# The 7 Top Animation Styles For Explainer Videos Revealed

Rotoscope is another more advanced animation style where the animator traces over live video footage frame by frame,
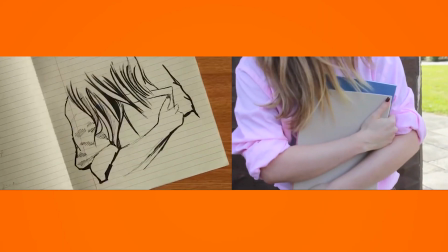using a software program to create a more realistic feel to the movements in the final animation. This style can be great to give your video a more distinct and realistic feel,
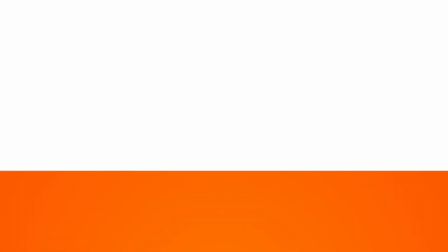but due to the higher level of work involved in producing a rotoscopic animation, it also comes at a greater cost. So it's generally reserved for higher end productions which have the necessary budget.
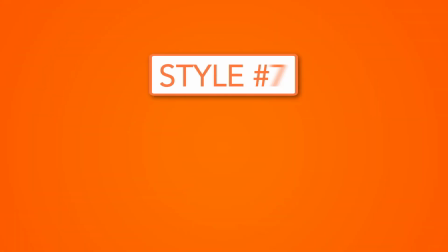Number 7, stop motion animation. Stop motion is an animation technique that consists of photographing an object as it's moved in tiny increments.
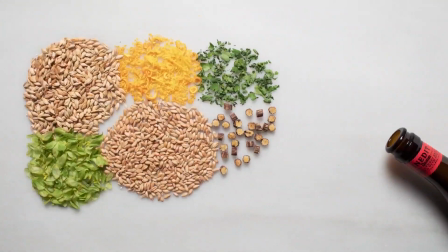When the series of frames are then all played together in a single sequence, the result is the illusion of movement of the object.
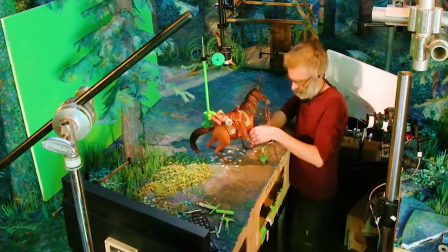Due to the amount of work involved in creating a high-quality stop-motion video, its production costs can also be on the higher side.
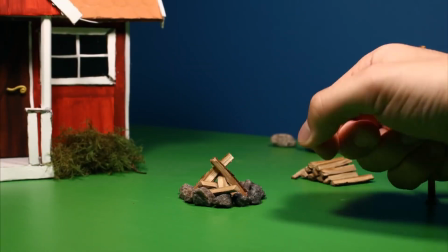But if you're looking for something a little more innovative that will stand out, then stop motion could be the right choice for you.
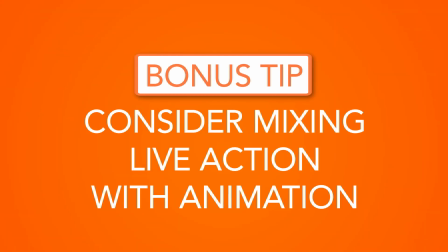Bonus tip, consider mixing live action with animation.
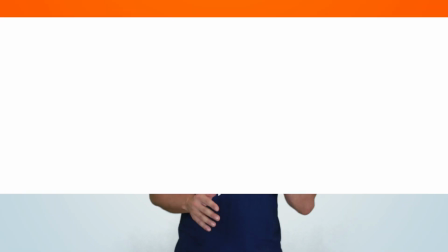You don't necessarily have to make a binary choice between animation and live action for your explainer video.
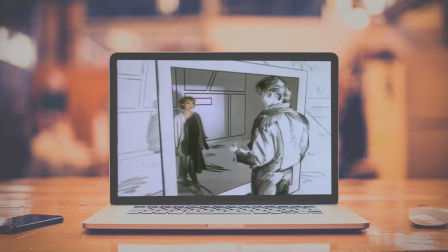In some cases, the best option can be a combination of the two styles.
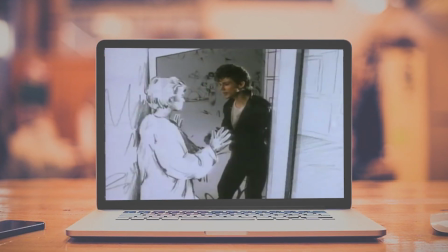Live action adds the element of realism to your video, which can be important in certain cases, for example, if you want to show live footage of your product or present your team.
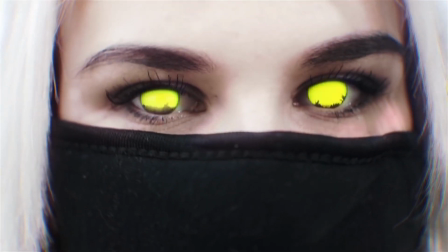In such cases, your live action can be supplemented with animation to add an extra layer of quality,
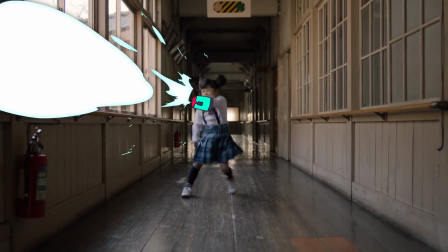helping your video stand out and resonate with its viewers. Well, I hope you enjoyed this video, and if you have any further questions about the animation styles that I've discussed, please leave a comment below and we'll do our best to answer as soon as we can.
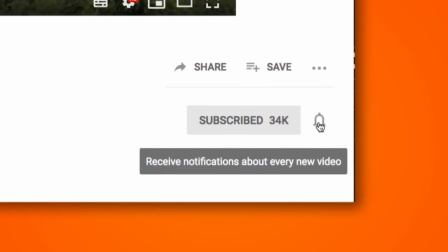Also, make sure to subscribe to our channel and hit the bell button so that you don't miss out on our future videos. And finally, if you need help creating an animated video, then you can get in touch with us here, simply by logging on to spielcreative.com.
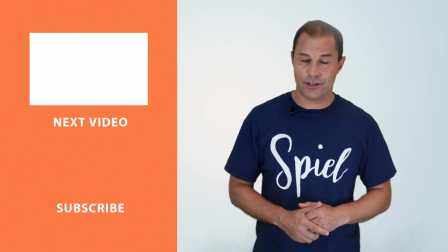Thanks for watching. See ya.